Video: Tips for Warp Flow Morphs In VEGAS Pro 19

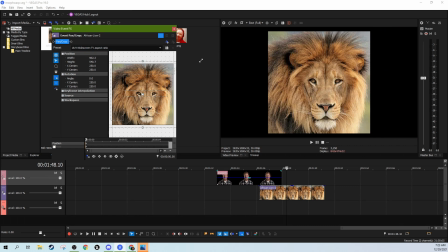[4:20]
by 9 now that's kind of scary looking already okay so all
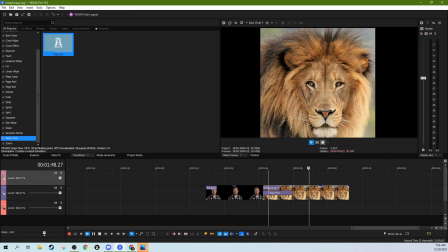[4:38]
right so we've got the warp flow working but it's still kind of off and one because we're going from no background to a background and that's
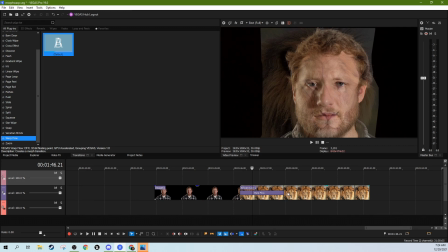[4:47]
something I'm going to talk about in a second and then second off let's give it longer the longer you give your workflow time to do and that's
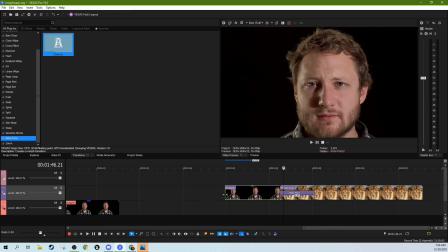[4:55]
why with video you have to like really plan this out because with a picture you can just stretch it forever but with a video you can't so the more time you give your
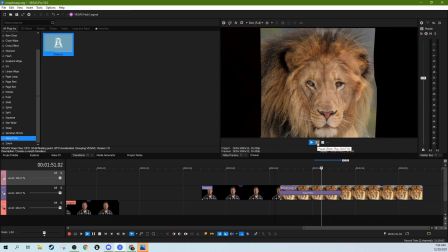[5:06]
workflow the more it's gonna feel like it's actually morphing
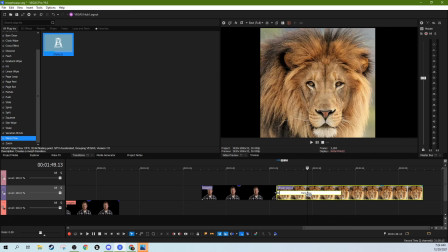[5:11]
and not not just kind of like going between pictures.
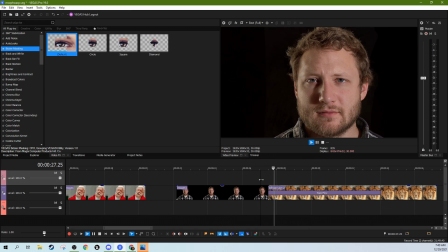[5:17]
Alright, so now that we've got everything lined up, this warp flow looks pretty good,
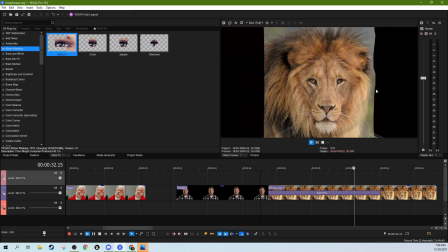[5:21]
but you still see some of the edges and things warping, and really it's best to have isolated subjects. Another reason why doing it with video is possible, but extremely difficult. Difficult to get it the way you want it to get it.
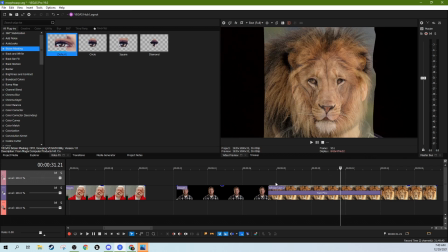[5:35]
So we're going to help myself out a little bit. We're going to do a couple of tricks, because this is the best morph I could find between me and a lion. The more similar the things are, the easier the morph is going to be and the better lined up things can be the easier more it's gonna be or whatever so this
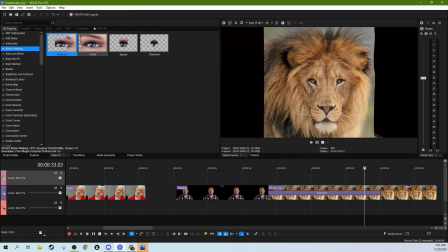[5:50]
right here we need to get rid of that background so let's grab the base your mask drop it here on this one
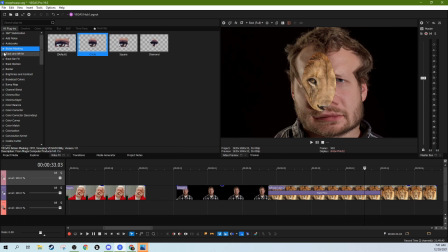[5:58]
so base your masking is just an effect over here so
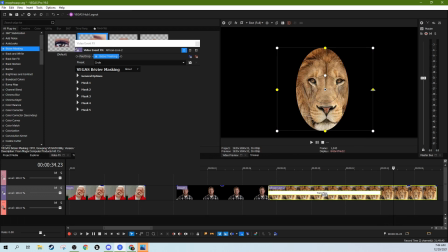[6:04]
we're gonna have a base your mask we're going to kind of just make it just kind of center on the lion's face
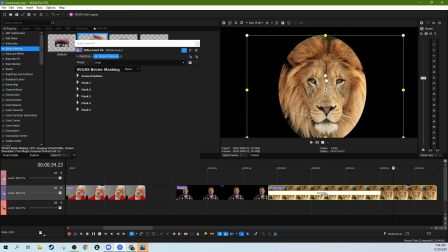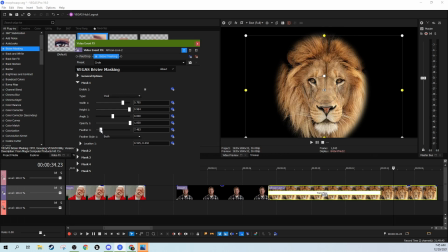[6:28]
and we're gonna give it a little bit of feathering all
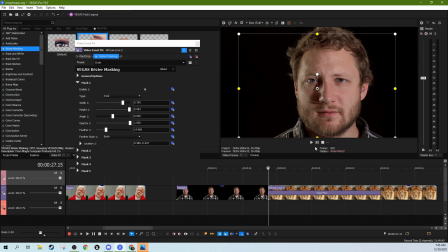[6:40]
right now let's watch it all right much better maybe
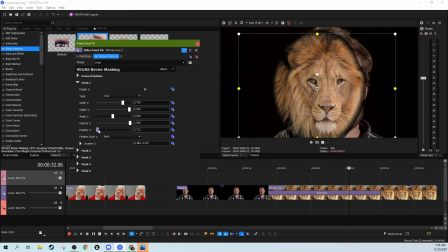[6:54]
I could go a little heavier or lighter on the feathering so you can see what the feathering does here during the morph transition as it brings in more black that has to be morphed right in the middle of the frame but it
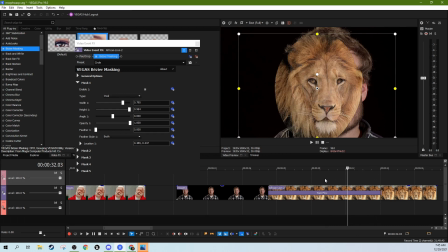[7:12]
certainly helps keep it from just looking like a little you know a lion picture stamped on my face one
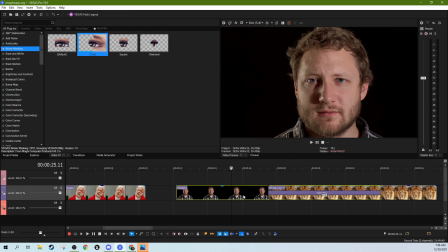[7:32]
way to help this out as well as what we can do is grab this picture hit ctrl to copy let's remove and then it keeps all the keyframes too when we do a copy let's remove the fade here it is grab
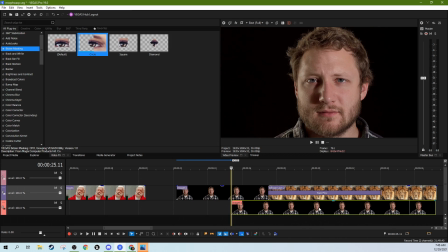[7:50]
that get rid of it all right and let's put it underneath the lion all right that works pretty good but what we also need my
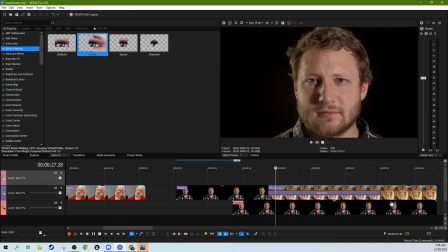[8:07]
ear never really disappears reline